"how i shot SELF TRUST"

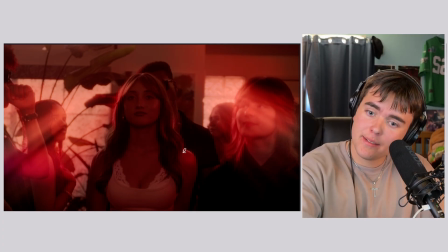(4:09)
frame? You can't avoid looking at her. Backlit. Looks good every time. Boom.
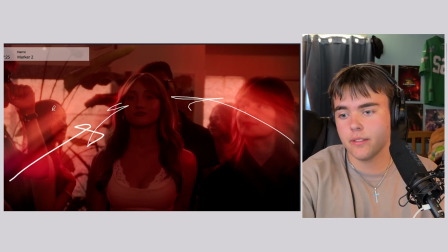(4:15)
Boom. Leading lines. Look at that leading line with her eyes. Look at her. She's even looking.
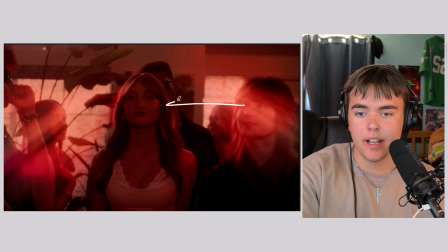(4:20)
I'm telling you, everyone's looking. Kind of looking here. Looking here. Dude, that's that direction.
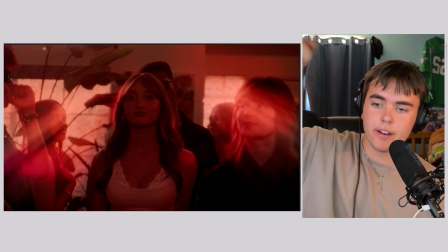(4:26)
I'm like, everyone, look at her. Michael's looking at her. You need to too, because we got to tell the audience to do it.
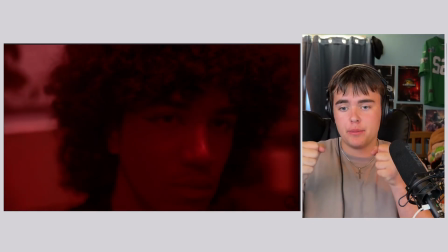(4:35)
Handheld, walking backwards off a 35mm lens. We're just walking backwards with the 35.
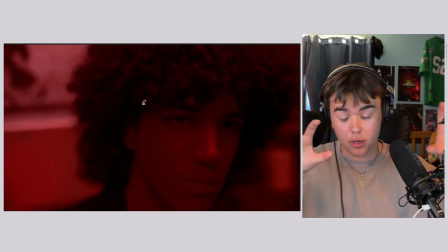(4:42)
Handheld, that's why it's a little shaky, but it's almost like we're kind of dizzy with him. He's like seeing her for the first time.
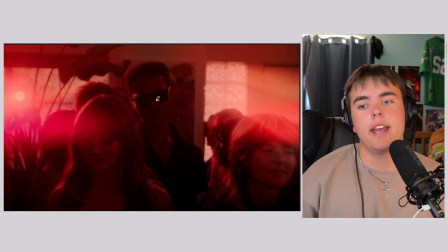(4:47)
That's why it's coming from his eye. Boom. And oh no, evil antagonist. See, now they're freaking out.
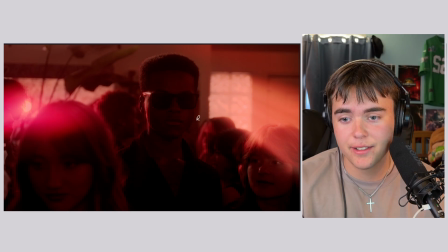(4:53)
Look, she's freaked out. again, the leading lines that we're making in post-production. You can adjust composition later as well. Like it's really fascinating. Like never forget, it's going to look different in post as long as you expose your image properly and backlight it.
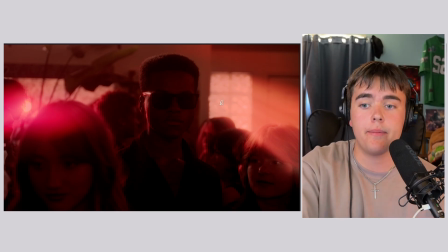(5:07)
Doesn't, again, there's always exceptions to the rule, and I'll show you that in a bit, but it's backlit. See, that's how we're getting this. And he's all shady. Damn, he's the antagonist. He's standing between Michael and Genevieve.
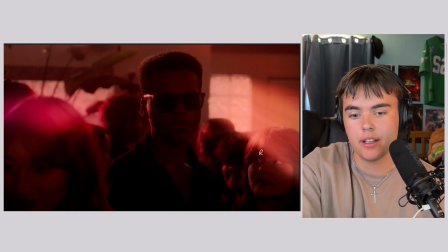(5:19)
This is Bu, who's a lovely, lovely person. But not in this video, man. You're in the way. Sorry, Bu.
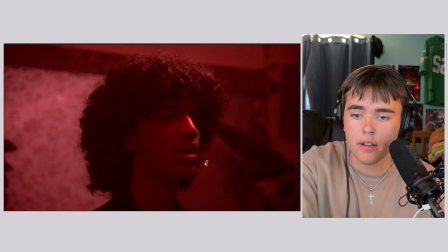(5:30)
And this has light rays added in post too. You can kind of see the way it falls off his hair and stuff here. It's kind of hitting him like this and kind of dropping off that way. But this is a great example of learning where to recognize where a light source is coming from.
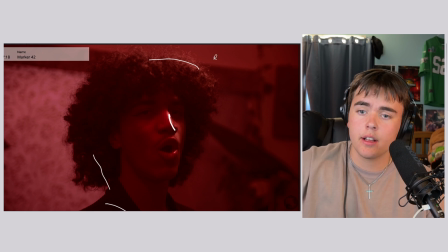(5:44)
So so you can see the highlights are here, the shadows are here, highlights are here. So that's exactly where it's coming from. It's coming from up above and a little bit forward. So it's creating these shadows, but I'd say a really great skill to learn as a director and cinematographer is to identify where a light source is coming from,
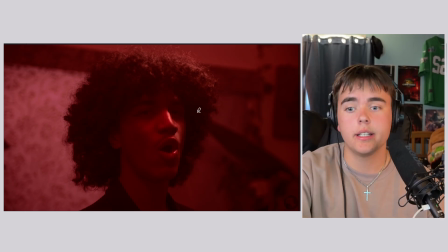(6:03)
because that's the only way you're gonna be able to replicate looks and get the looks you want, is if you're able to see where that's coming from. And we can see it here. So it's a light stand, or a C-stand, excuse me, with a bar light that's just shining down on him. And there's a practical lamp above him too, which is also amplifying. And there's a little window back here as well to amplify that backlight.
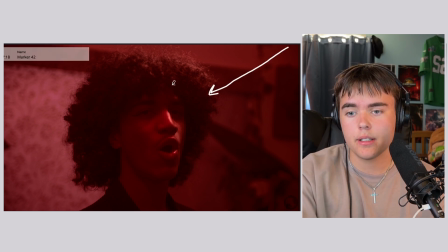(6:22)
But again, we're using a light to kind of get the wrap here so it's kind of, the light is coming around and it's getting these highlights here.
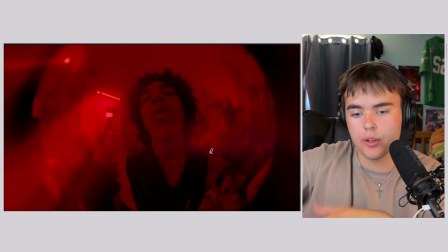(6:33)
It's a single light source. Most of these shots are a single light source. We'll go over all those, don't worry. So this is a fisheye lens, which we use a lot.
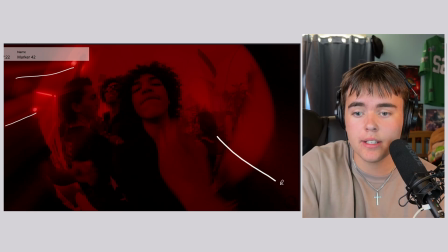(6:41)
A lot. But what's really cool is in post, again, I added these light rays because it's kind of entering the barrel of the camera.
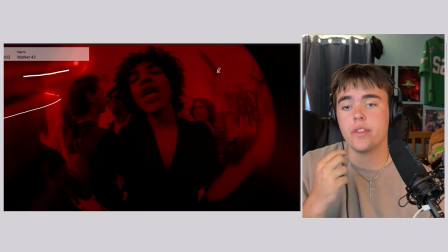(6:51)
Because Da Vinci doesn't know that this is not like real. This is the inside of the lens. So it's just shining light rays all the way through. Now, if I didn't want it to that, I could mask it.
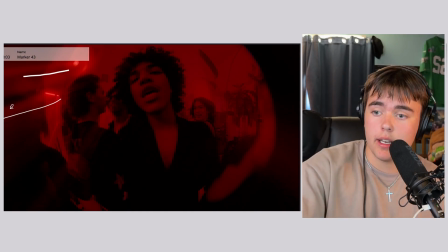(7:01)
But I really like that look because it, again, is adding depth. And it's kind of even more immersive. It's like he's like running out.
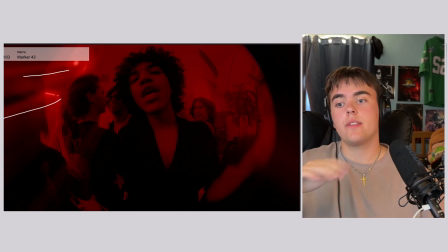(7:08)
It's getting tiring. Like he's moving forward into the lens, and then the light rays are reaching through, and he's trying to get past, but all these people are blocking him.
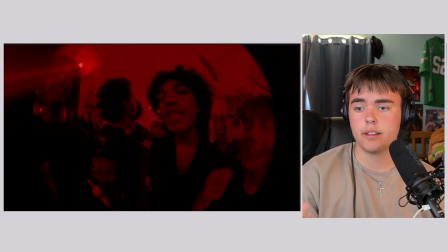(7:16)
It's chaotic, and he's trying to get there. It's a fisheye lens, all backlit, right?
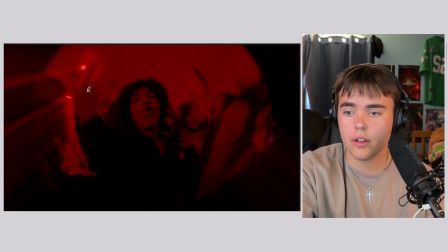(7:25)
Look at them, all dark, because all the light sources are back here. They're shining forward.
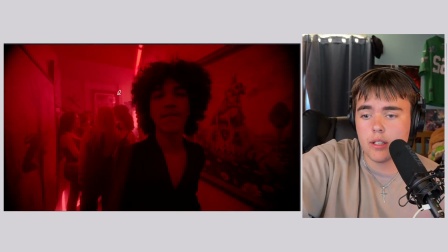(7:35)
So this is a long take that he was really adamant about getting.
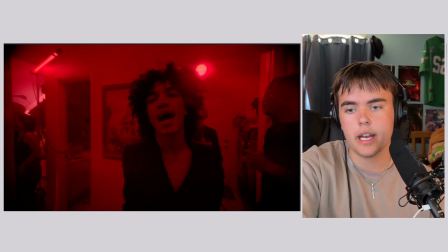(7:39)
Like, this was one of the shots in the video that he was like, this is a shot that I want at this moment, is this long take through this hallway. And the hallway ended up being really short. I wish it was a little longer. And obviously, yeah, to all my cinematographers, the light stand is there, and that's not a mistake,
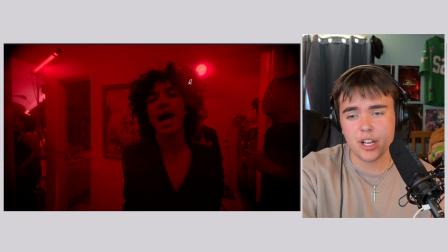(7:54)
but it is something that's unfortunate, and I wish I could have changed. Again, you can see the lights in frame, but we ended up kind of just leaning into that as production design, because the untrained eye is like, oh, it's just light set up for the party. It's kind of cyberpunk and weird and unique. But unfortunately, just with the tight space and the limited time, that was the best solution we could come up with,
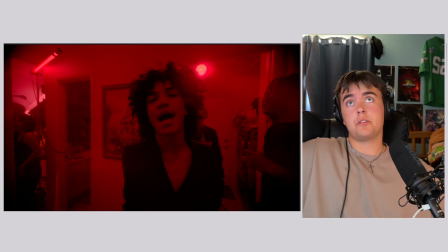(8:14)
especially because we want all these wide angle shots to make the space look as big as possible.